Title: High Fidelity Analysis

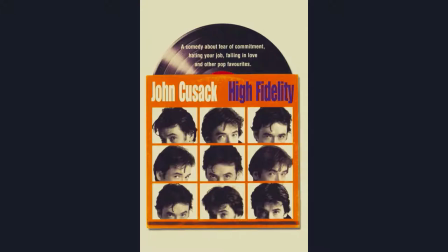0:01 Hi everyone, my name is Shayna Vila and today I will be talking to you about, I'm sure you've already guessed it, director Stephen Fierce's 2000 hit film High Fidelity starring John Cusack. What immediately caught my attention with this film was the intro, the first scene, because we learn a lot of information in a short amount of time.
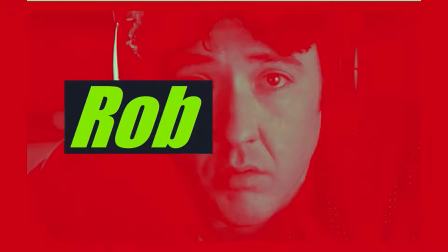0:18 Right away we meet Rob. And not only do we meet Rob, we learn two incredibly important elements of this film.
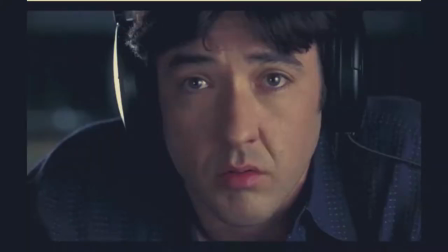0:24 Now, in this first scene we see those two elements in action.
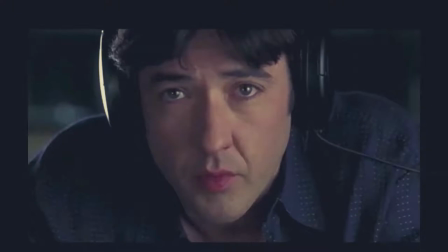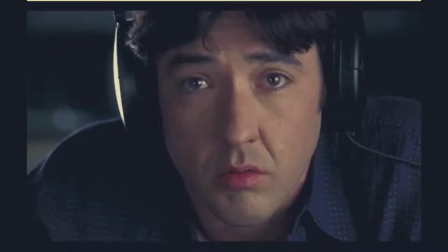0:37 Did you see it? Or better yet, did you hear it? That's right, this film uses two great movie techniques, or at least I think they're great. For this first scene, we learn right away how important the diegetic elements of this movie are, that is, the music.
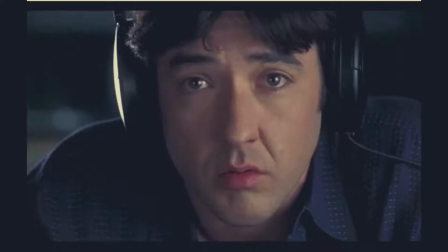0:51 Now, if you don't know what diegetic means, it just means that not only can we, the audience, hear the music, but so can the characters of it in the film. The sound source is coming from within the film's world. And, for a movie that oftentimes takes place in a record store, this is important.
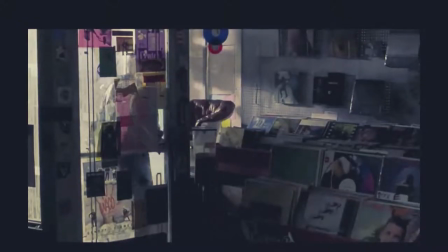1:08 Now, the second important element of this film is the narration. Right away in this first scene, we learn that Rob is miserable.
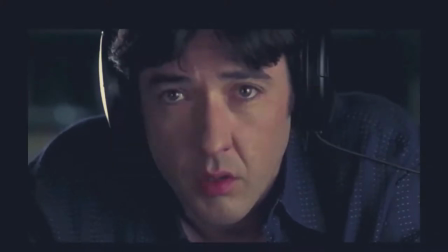1:14 You can just guess that Rob is miserable. I mean, look at the expression on his face.
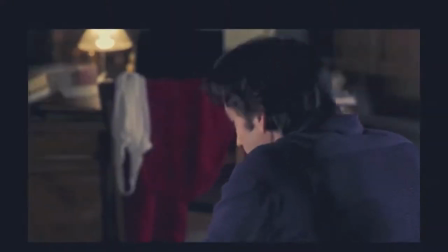1:19 Or, just look at this next clip. You can clearly see it in both of them, that they are unhappy, but we don't actually need to pay attention to their expressions.
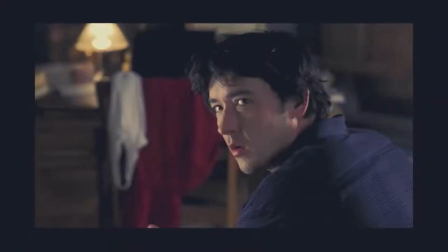1:28 You know why? Because of Rob's narration in that first scene. It's a different kind of narration, he's not just doing a voiceover, he's directly talking to us, the audience that is, and this breaking of the fourth wall.
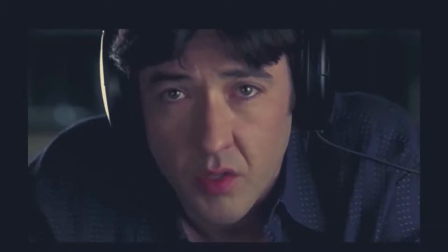1:39 And it's not only great for getting quick information, but also an insight into the psyche of the main character's mind.
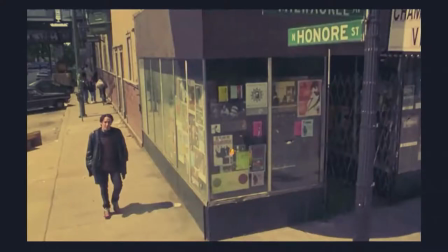1:46 Now, throughout the rest of the movie, we hear the music that the characters love or despise, along with the insane narration style from Rob.
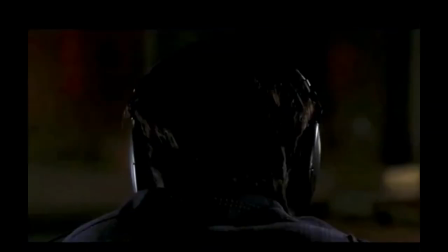1:59 The music? It connects the characters. It's all of what Rob is about. It's the whole reason he met Laura in the first place, and the reason he feels miserable now.
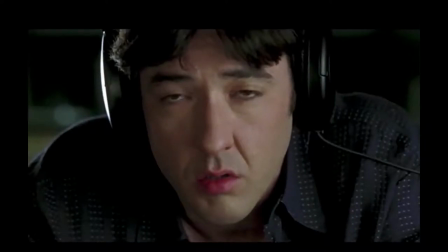2:08 I mean, what came first? The music or the misery? Was Rob miserable before he met Laura or after? That's what I like most about this film. that fourth wall breaking right away. While Laura is leaving, we get quick information about Rob and his top five breakups.
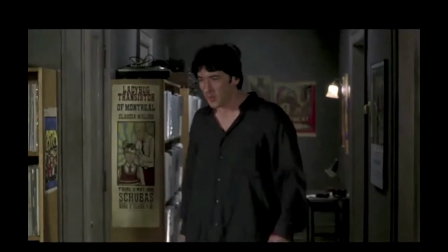2:22 We, the audience, are going through his past experiences and current misery with him.
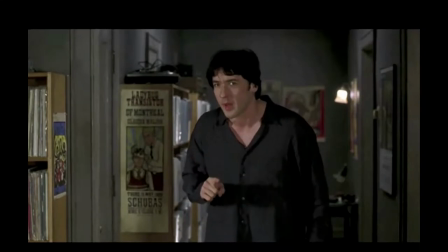2:27 In looking at Rob's fourth wall breaking, we can't help but take a good long look at his character.
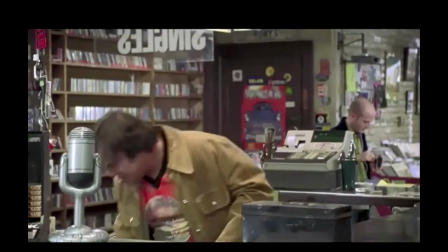2:32 We learn a lot about Rob. Not only is he miserable, he's a little cynical, he's self-involved, and he's obsessed with getting Laura back.
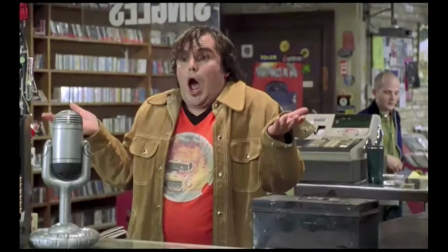2:40 Looking at this scene with Barry, we can see how quick Rob is to dismiss Barry's song choice.
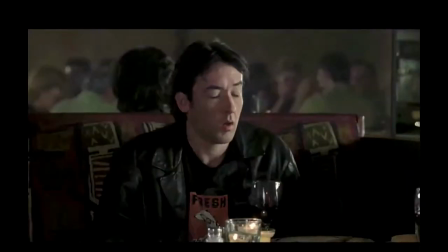2:45 And looking again here, right here, we see that Rob doesn't care about his ex-girlfriend, we see that he only cares about this new development that he was the one to break up with her.
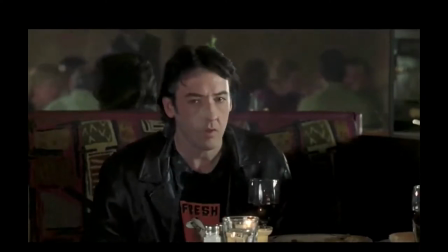2:55 And of course, the driving element of this plot line, we see Rob is completely obsessed with winning Laura back.
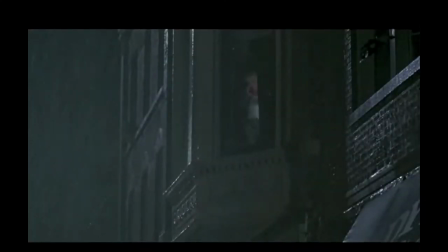3:02 I would say that we do see character development with Rob, and in doing so, we go back to that first idea of how miserable he is.
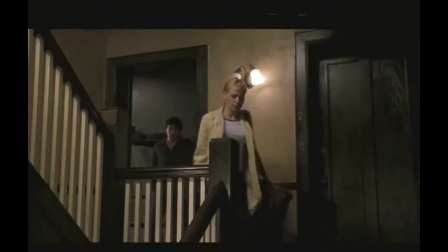3:10 Because, As we learn throughout the rest of the film, Rob has commitment issues.
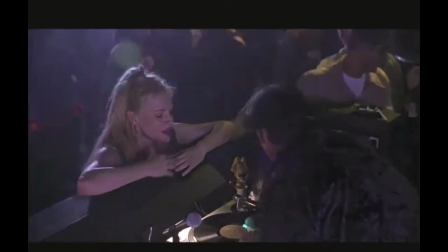3:15 Ultimately, when Rob and Laura get back together, there still is a moment of unclarity with Rob until he makes that final commitment.
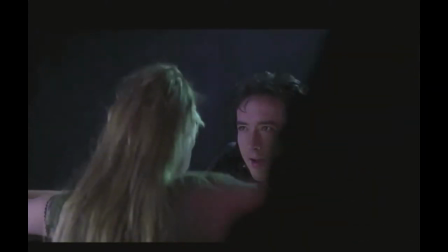3:21 He asks Laura if she would ever want to marry him. This acknowledgement of commitment is what finally brings Rob out of his state of misery.
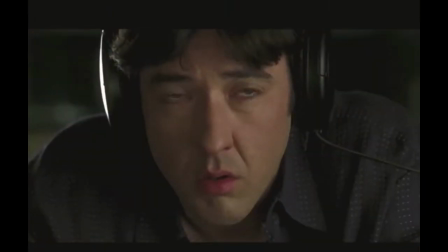3:29 Now, originally I liked the beginning and hated the ending of this movie because I didn't think it really did anything different.
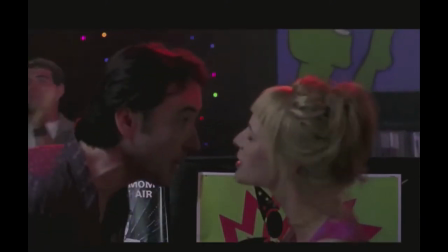3:36 Of course Laura and Rob got back together, which is typically seen in romance films. But looking back, I now find that this isn't some typical romance story.
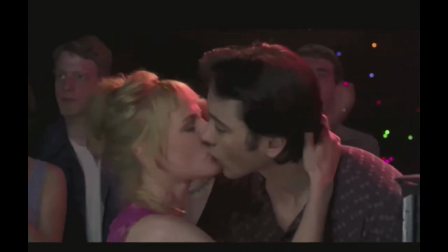3:44 We see real development with Rob.
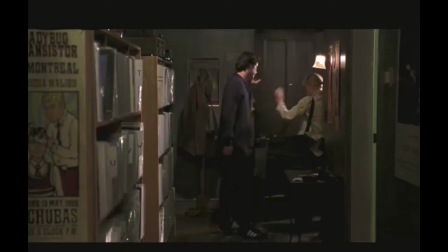3:46 Development that wouldn't have been seen if Laura hadn't broken up with him and he hadn't realized how miserable he was, which led to him becoming a better person,
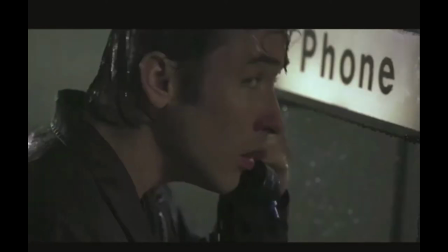3:53 one that wasn't for full commitment and knew what he truly wanted and needed in his life.
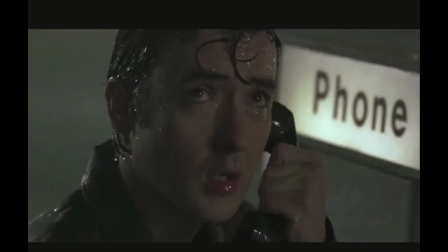3:59 Now, with all that being said, thanks for listening to this in-depth analysis of high fidelity.